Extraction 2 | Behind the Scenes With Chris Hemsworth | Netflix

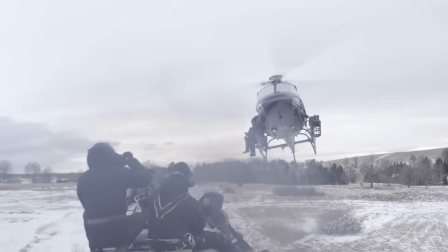[0:00]
This was real helicopters interacting with a real train.
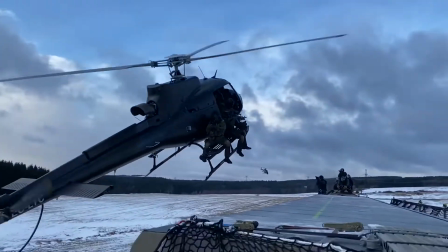[0:03]
By the set of 6th or 7th take, I thought, well, this is fun, but this could go drastically wrong any second now. Yeah, it was dangerous, and that's why I wanted to be the guy walking under the helicopter. Hey, Chris Hemsworth here. Hi, my name is Sam Hargrave, director of Extraction 2.
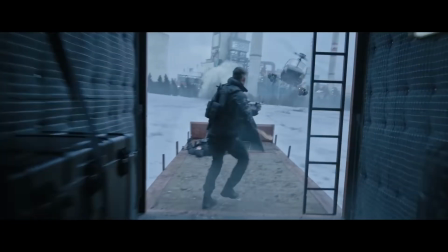[0:16]
This is Don't Try This at Home. A deep dive into how we create the intense action and stunts of our film. When you're trying to create a memorable fight, Remember that you don't create memorable fights from day one. As Malcolm Gladwell says, it's 10,000 hours, right, to become an expert at something. I first started as a stuntman.
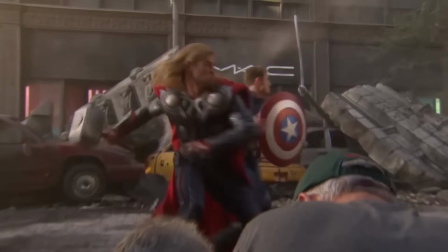[0:40]
I met Chris in, I think, 2011 when we did the first Avengers. I was doubling Chris Evans, and then Chris was Thor, obviously. Sam has just an incredible attention to detail, an amazing work ethic, comes from a stunt background. There are many memorable moments in the Marvel Universe for me. I had a great run there, it's like eight years, I think, of working on different movies. I wanted to bring a little bit of that Hong Kong action cinema that I was so inspired by to the Marvel Universe,
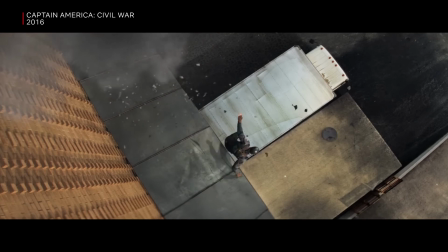[1:07]
and I thought, what better way than throwing myself off a building and hitting a bunch of things on the way down.
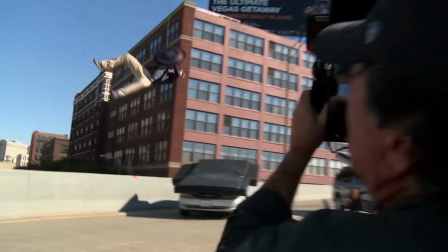[1:11]
He's an athlete, he brings an athleticism to it that I think is second to none as far as the people that I've worked with.
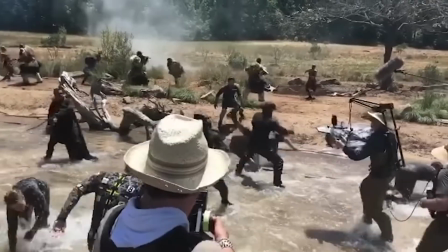[1:18]
From there, it flashed forward to on the set of Infinity War, which I was the stunt coordinator on for the Russo Brothers. So, having done that for most of my stunt career, for like 15 years, I would say I had at least 10,000 hours of shooting and cutting action.
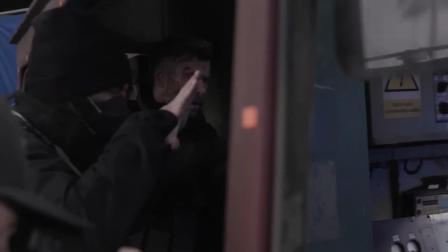[1:31]
That translates over to when you're directing action on a movie like Attraction 2,
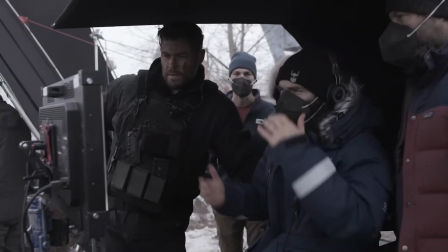[1:35]
you have this depth of confidence and resources to draw from, from the years of directing action.
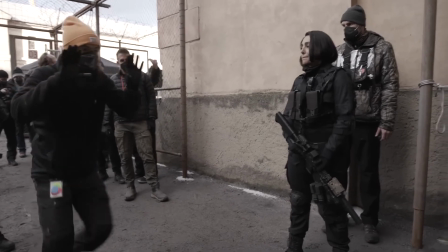[1:42] Yeah, you're doing that, and then I'm going to go with these guys. Get right into your scene here.
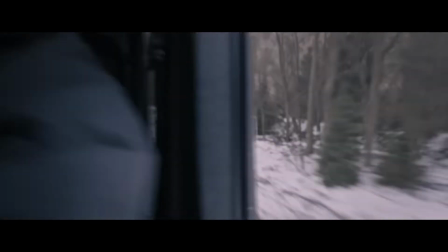[1:47]
If the stunt's going not how he planned, he'll get in and do it himself. He'll often grab the camera and also kind of do the camera work himself. The Warner in Extraction 2 is 21 minutes and 7 seconds, which is almost twice as long as the Warner in the first film.
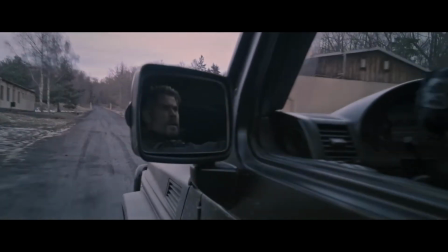[2:05]
It's a very delicate, intricate dance. It's obviously not a 22-minute shot.
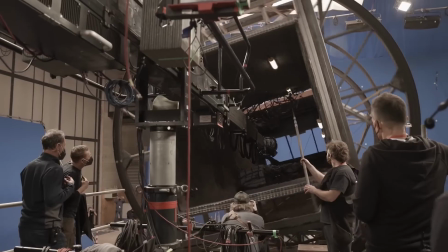[2:10]
The logistics sometimes necessitate cuts that we try to hide because of the complexities of the action.
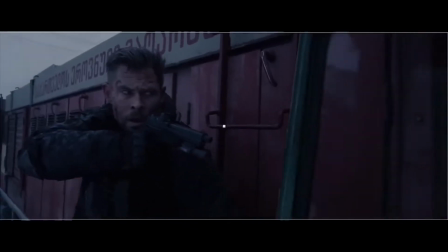[2:17]
It's a series of different shots that are stitched together seamlessly to look like it's one piece.
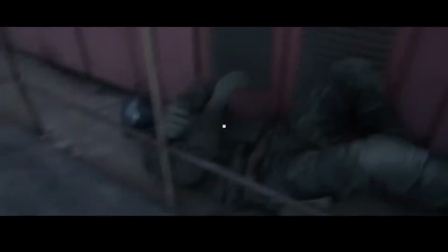[2:24]
We try to stitch, which is join kind of seamlessly these sequences around big stunts, so that you can make sure it's prepared properly. So we'd probably do two or three minute, I think, pieces, mostly,
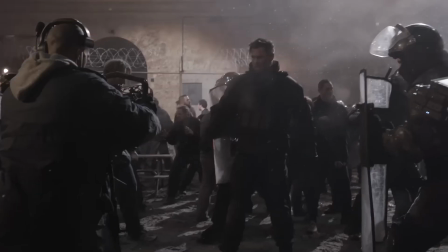[2:36]
and yeah, there's a lot of pressure to, you know, you have a line of dialogue at the start of the sequence, a big fight scene. And then you move on and you stitch the next one together, but the, again, the intention is for the audience to experience that moment in time with the character in real time.
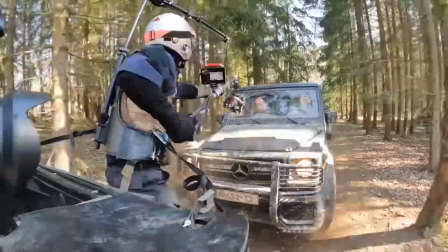[2:51]
Whatever it is the character's going through, that camera becomes the proxy for the audience.
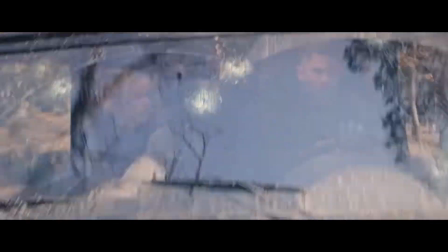[2:56]
And so you become like a character. It's like a play.
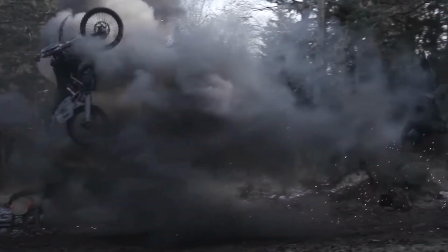[2:58]
You're putting it out there in real time, and it's all about pacing, and you want to make sure that the audience is able to experience it but not be overwhelmed.
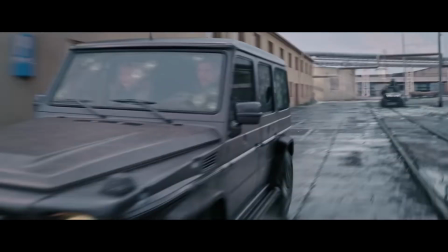[3:05] Three more, Jack. I'm ready for action.
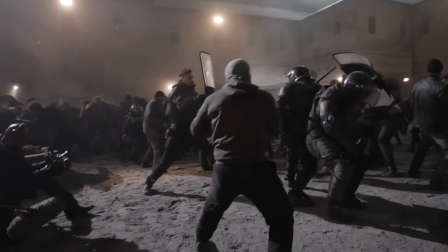[3:08]
We did have three distinct sections we had to work through, which was the prison break, the car chase, and the train.
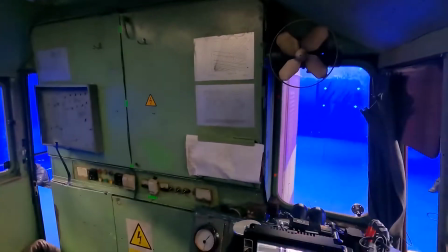[3:14] Action! Go!
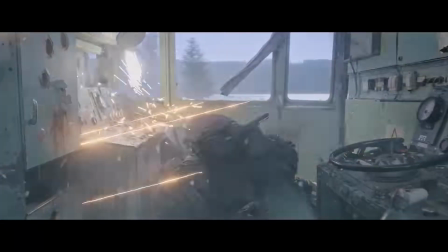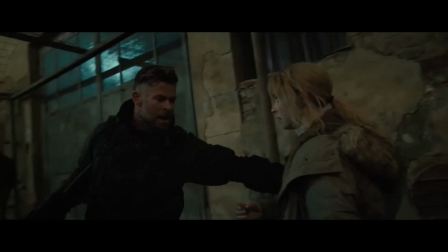[3:22]
I think the prison yard one was my favorite sequence to shoot. It was the biggest mountain we had to climb.
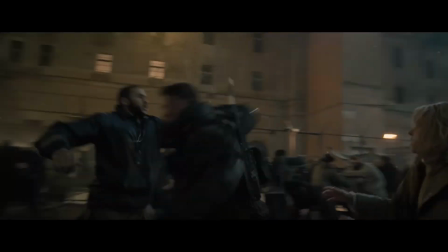[3:27]
It was the biggest mountain that I had to climb in the film. There was so much choreography and there were so many elements and people involved.
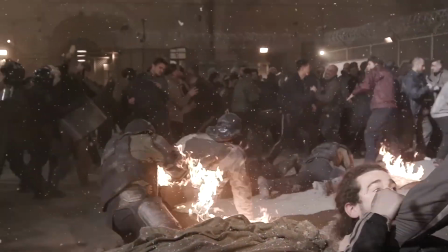[3:32]
There were 300 extras in that sequence and things were on fire. It was actually snowing. We were on night shoots.
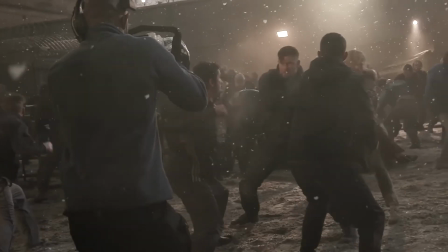[3:37]
During that sequence, around our hero, I think there were 75 to 100 stunt performers.
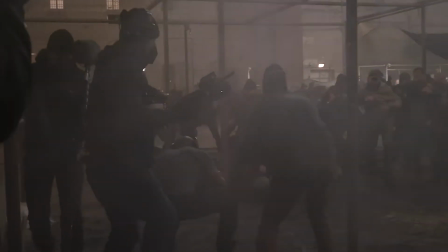[3:42]
Outside of that, next layer was action extras, we called them, doing design fights. And then beyond that were just the background performers. We had an amazing stunt team overseeing all that and keeping an eye as they were watching.
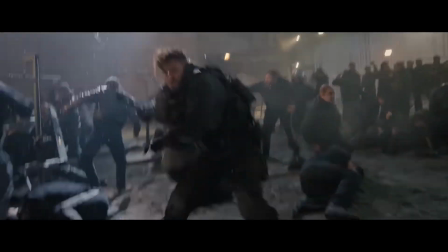[3:54]
I'm focusing on Chris, what's his journey, but also trying to open up my peripheral and say, like, what's that guy doing over there?
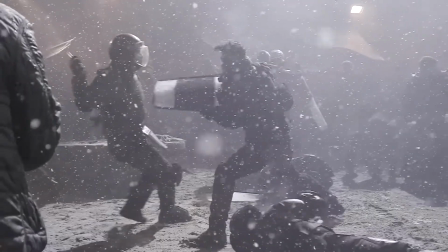[3:59]
You have to have a team, not only the actor, who has to try to recreate what he did from one take to the next, because you're blending them together.